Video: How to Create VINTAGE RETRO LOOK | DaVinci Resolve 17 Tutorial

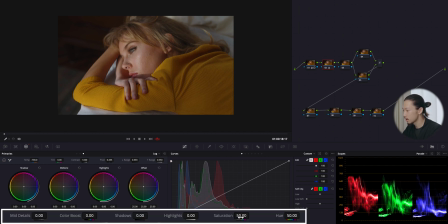4:13 So this saturation slider, I'm gonna push it up, but not too hard, because I don't want to make it too colorful this time. So again, watching this parade, you see the red is going on too much compared to green and blue, especially this upper area.
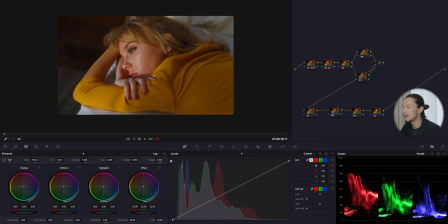4:32 Now back to this image, still the red is kind of too much, so I want to reduce it from like a total image. So I'm going to shift this gain toward blue side.
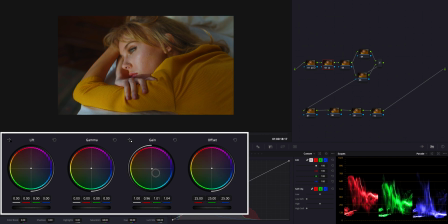4:47 So this is before, after, before,
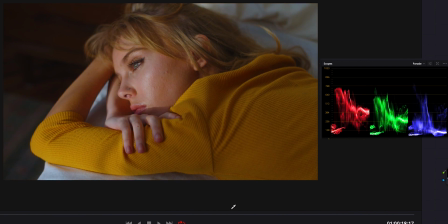4:52 after. Before, it's less color and too much of yellow, but after, it has colors enough and the position of each is just right.
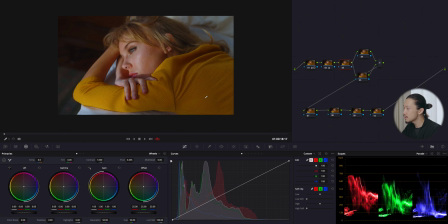5:01 So one more thing before we jump into look. This yellow sweater is kind of too much for me. Like it's kind of strong for me. So I want to reduce saturation of this. So using the hue versus saturation, I will grab this yellow and bring it down.
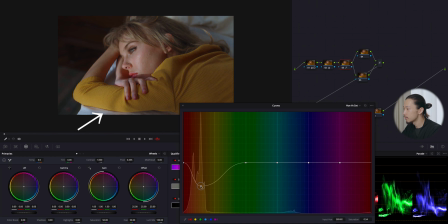5:17 Like see, if I go down, it loses the, you know, saturation. So I think this part is good. So before, after, before, after. So from now, we are creating the vintage film look,
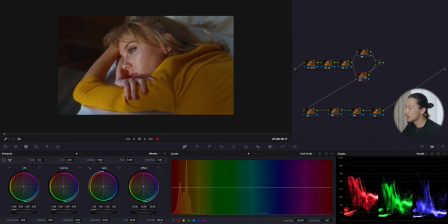5:37 but also I wanna care about her skin tone because it has huge portion in this image. So first, I will make the window mask on her face. I will cover her face by this mask and also this arm, just like this, and add some blur.
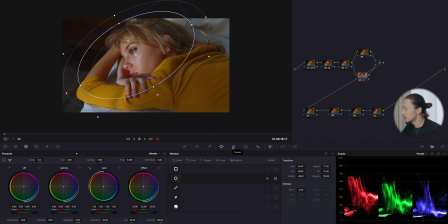5:55 And next, I will track it by using this DaVinci Resolve amazing tracking tool. Just hit the play and it will track it automatically. And it's so accurate, fast, very good. I love it. And I will pull her skin tone with this qualifier.
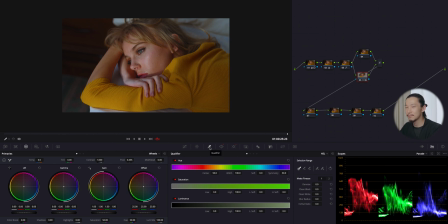6:15 If this qualifier and skin tone thing is kind of difficult to understand and do, please leave the comment below.
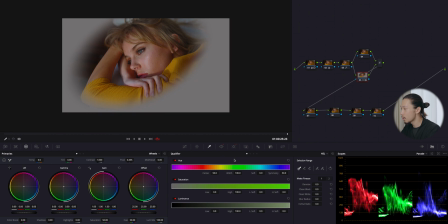6:21 I might make the episode about it. But anyway, I'm gonna select her skin tone.
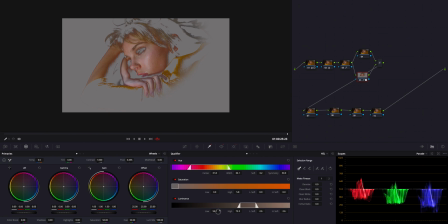And I'm gonna add denoise. And also blur.
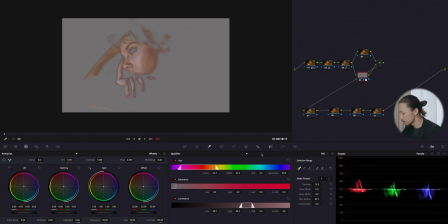6:43 Yeah, good. So now her skin was pulled out from this image.
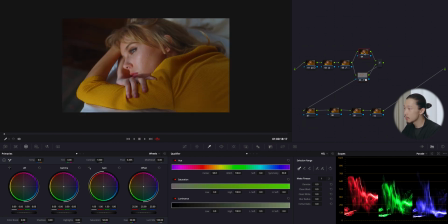6:47 So no matter what I do on this look node, nothing will affect on her skin. Okay, let me stop for a while to introduce today's sponsor, ArtGrid.
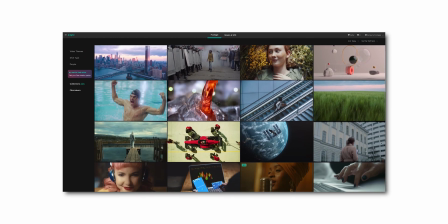6:57 So ArtGrid is the royalty-free footage platform for filmmakers from all over the world.
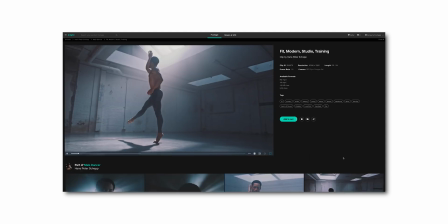7:02 You can get high-quality graded footage and also log a raw file.
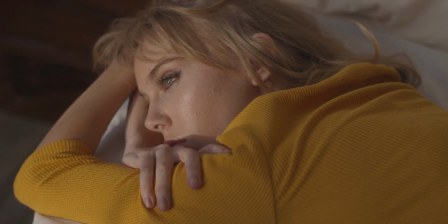7:07 Of course, the footage I'm going to use today is from ArtGrid. If you want to boost your filmmaking creativity, just hit the link below.
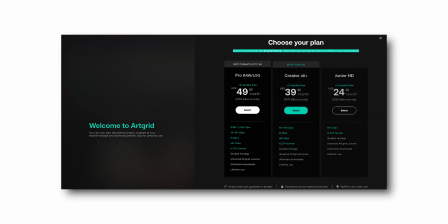7:14 Now with my link, you can get 2 extra free months. So now moving to the look. So this time, important thing for creating the vintage film look is the color on shadow. In my opinion, when you put the blue on the shadow, the image will be like a modern look, which I did last time, like teal and orange.
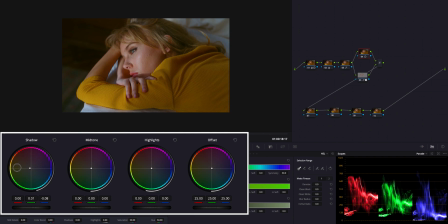7:34 But when you put orange, red, yellow on shadow, the image will be kind of retro and vintage look, just like this.
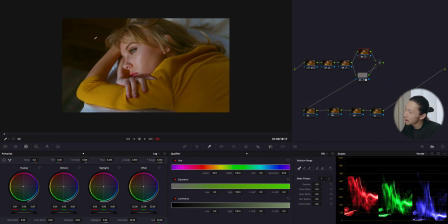7:43 See those shadow area got some yellow feel.
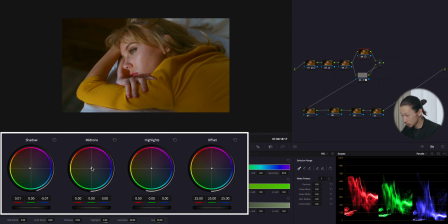7:49 Also, let's shift this midtone to, again, orange side. Okay, I'm gonna stop right here. But I'm gonna shift this highlight to blue side to maintain this white sheet, still clean white.
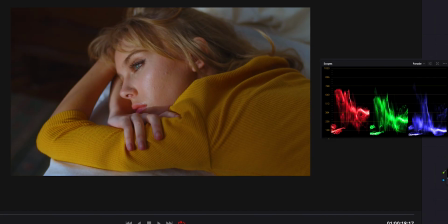8:10 So I'm gonna do before and after, before, after, before, and after. Good, I love the vibes here.